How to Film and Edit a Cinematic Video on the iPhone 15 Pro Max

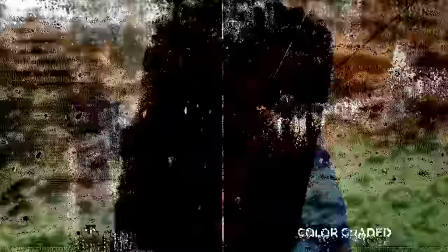[5:00]
Now when shooting in the log, you'll notice that the image looks flat and less vibrant.
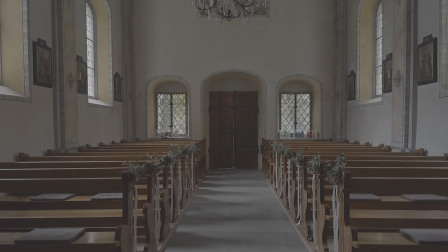[5:05]
The reason for that is that the camera captures a wider dynamic range, which means more details in the shadows and highlights. And this is great because it gives you more flexibility in the color grading process. Now, when using the default camera app on the iPhone, it tends to overexpose the footage. To preserve the highlights better, it's a good idea to bring the overall exposure down to negative 1.0.
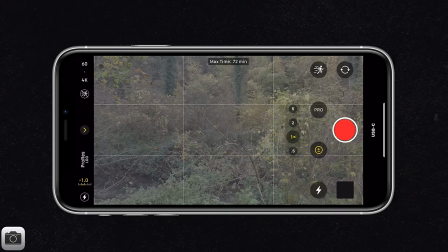[5:27]
And to do that, I'm going to select the arrow, and then over here on the plus minus icon,
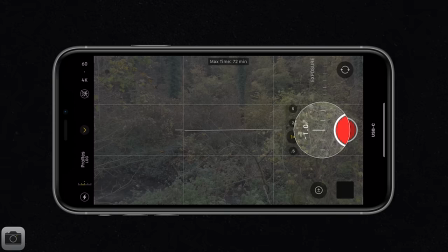[5:34]
I can select that and bring it all the way down to negative 1.0. Now, before you hit that record button, remember to lock focus and exposure whenever possible to avoid any expected changes during your recording. And to lock your focus and exposure, simply tap hold on the screen until AEAF lock appears. And this means your auto exposure and auto focus are now locked.
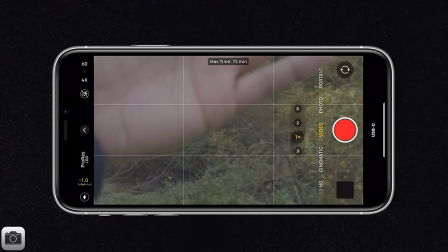[5:57]
So if I leave my settings in auto, you'll see as I place my hand in front, you'll see the focus changes as well as a little bit the exposure.
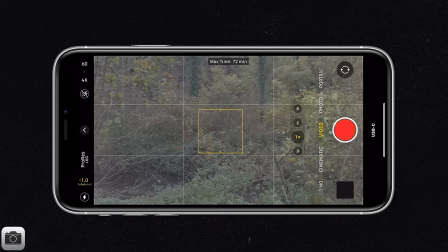[6:04]
So we don't want that. So I'm going to tap hold until AE AF lock appears. This way, my auto exposure and auto focus is locked.
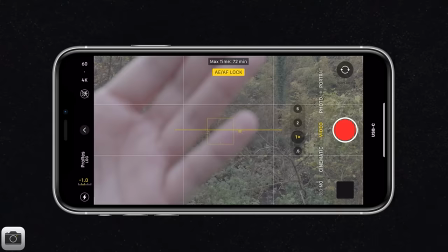[6:13]
And when I now place my hand in front of the camera, you'll see no changes will happen and will give us a consistent look throughout our recordings.
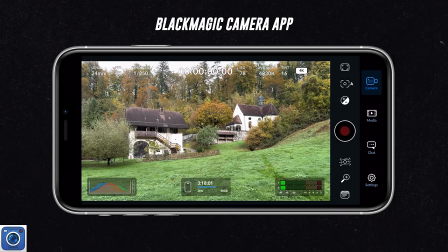[6:21]
Now, unfortunately, you can't separate focus from exposure in the standard app, but you can do that in the Blackmagic camera app.
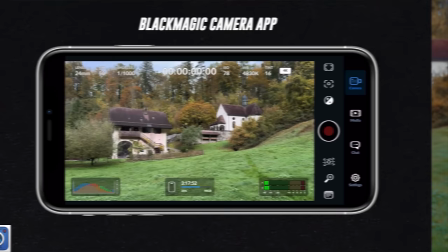[6:27]
So if you need more control, the Blackmagic camera app is a great option. So with that out of the way, let's now get into the filming process. Now for this video, I'm gonna film myself as I hike. And as I walk through the forest, I discover this cathedral. And then in the end, I walk into the cathedral and the video stops. So that's the kind of storyline that we have today.
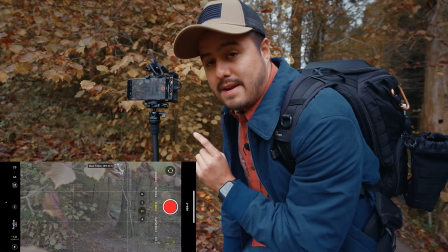[6:48]
And I've already set up my first shot and the camera settings are now at 4K, 25 frames per second.
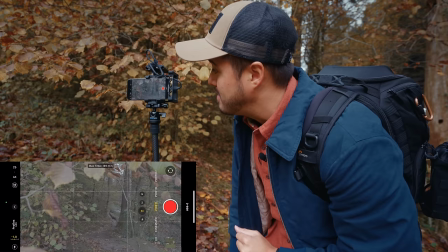[6:55]
So in normal speed, I don't plan on slowing this clip down.
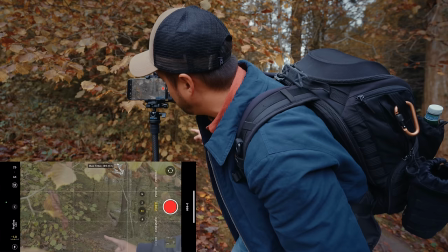[6:58]
And I really like this framing because you can see we have some foreground and it also guides our eyes on this path right here.
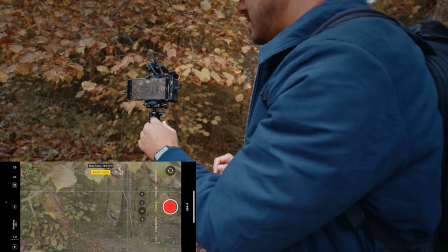[7:05]
The only thing left is to set and lock focus and exposure so that no changes occur as I film.
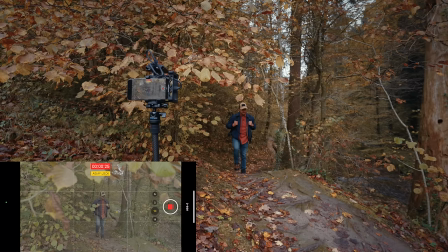[7:13]
Let's start with the recording and go. Now remember to always check your shot first before you move on. Otherwise you will have to set it up again or come back to the location just because you forgot to press record, for example.
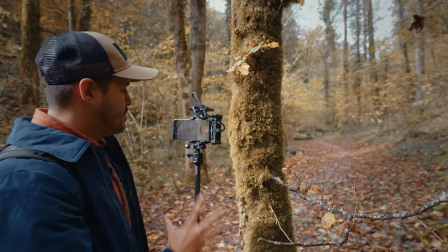[7:40]
So for this shot, again, I'm gonna film myself and use the tripod to position the camera.
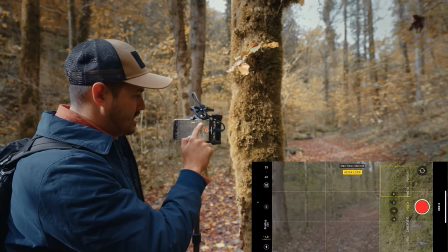[7:46]
And this time I'm going to set focus on this tree,
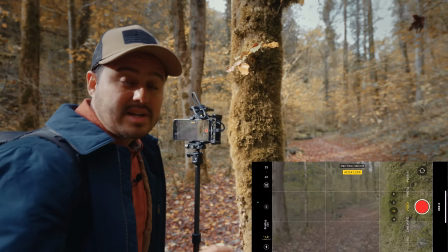[7:51]
which is also going to create an interesting video as I walk along this path.
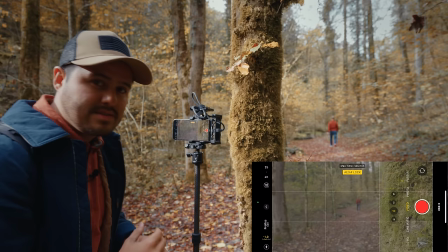[7:57]
This time I'm going to capture myself from behind. So sometimes people are walking by, you just have to be a little bit patient and action.
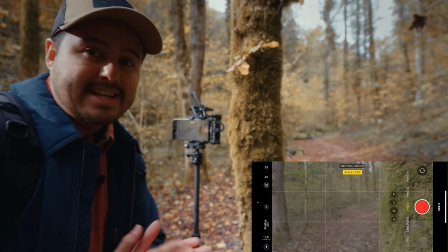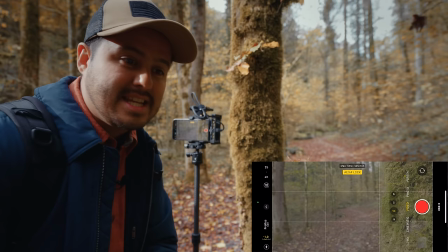[8:11]
Now I know these are a lot of static shots, but we can actually add a digital zoom later on in the edit to add some camera movement into our shot.
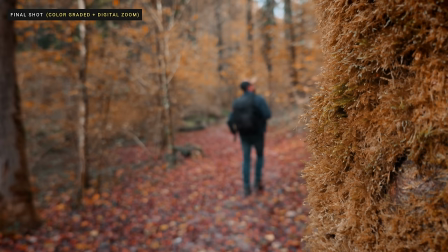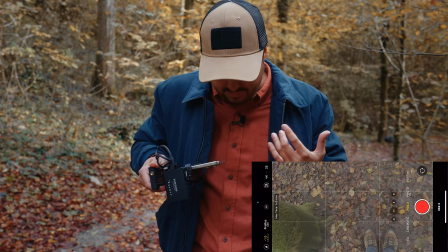[8:29]
So next up is going to be a handheld shot. I'm going to film myself walking and it's going to look really nice, especially with the clothes that I have.
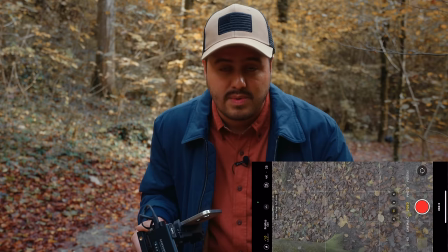[8:36]
We have red and blue and then brown shoes. So some nice contrast. We also have these colorful leaves lying on the floor.
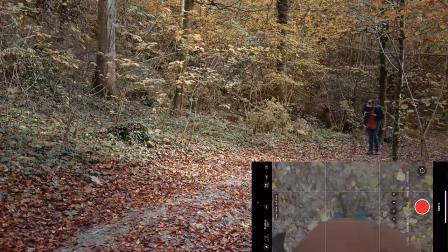[8:43]
So this should look really nice. I'm going to film this in a 4k, 25 frames per second.
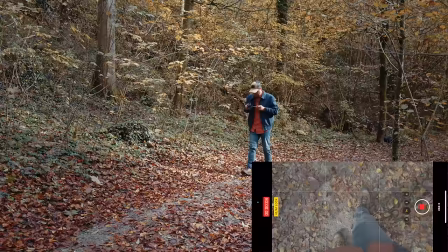[8:48]
And again, I'm going to set and lock focus on my shoes and start and make sure
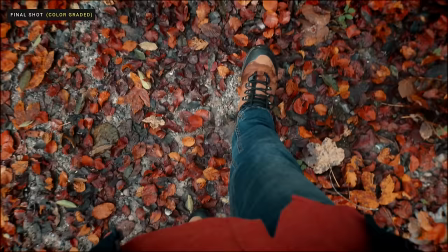[8:55]
to walk in the same speed as in the previous shot otherwise it will not match so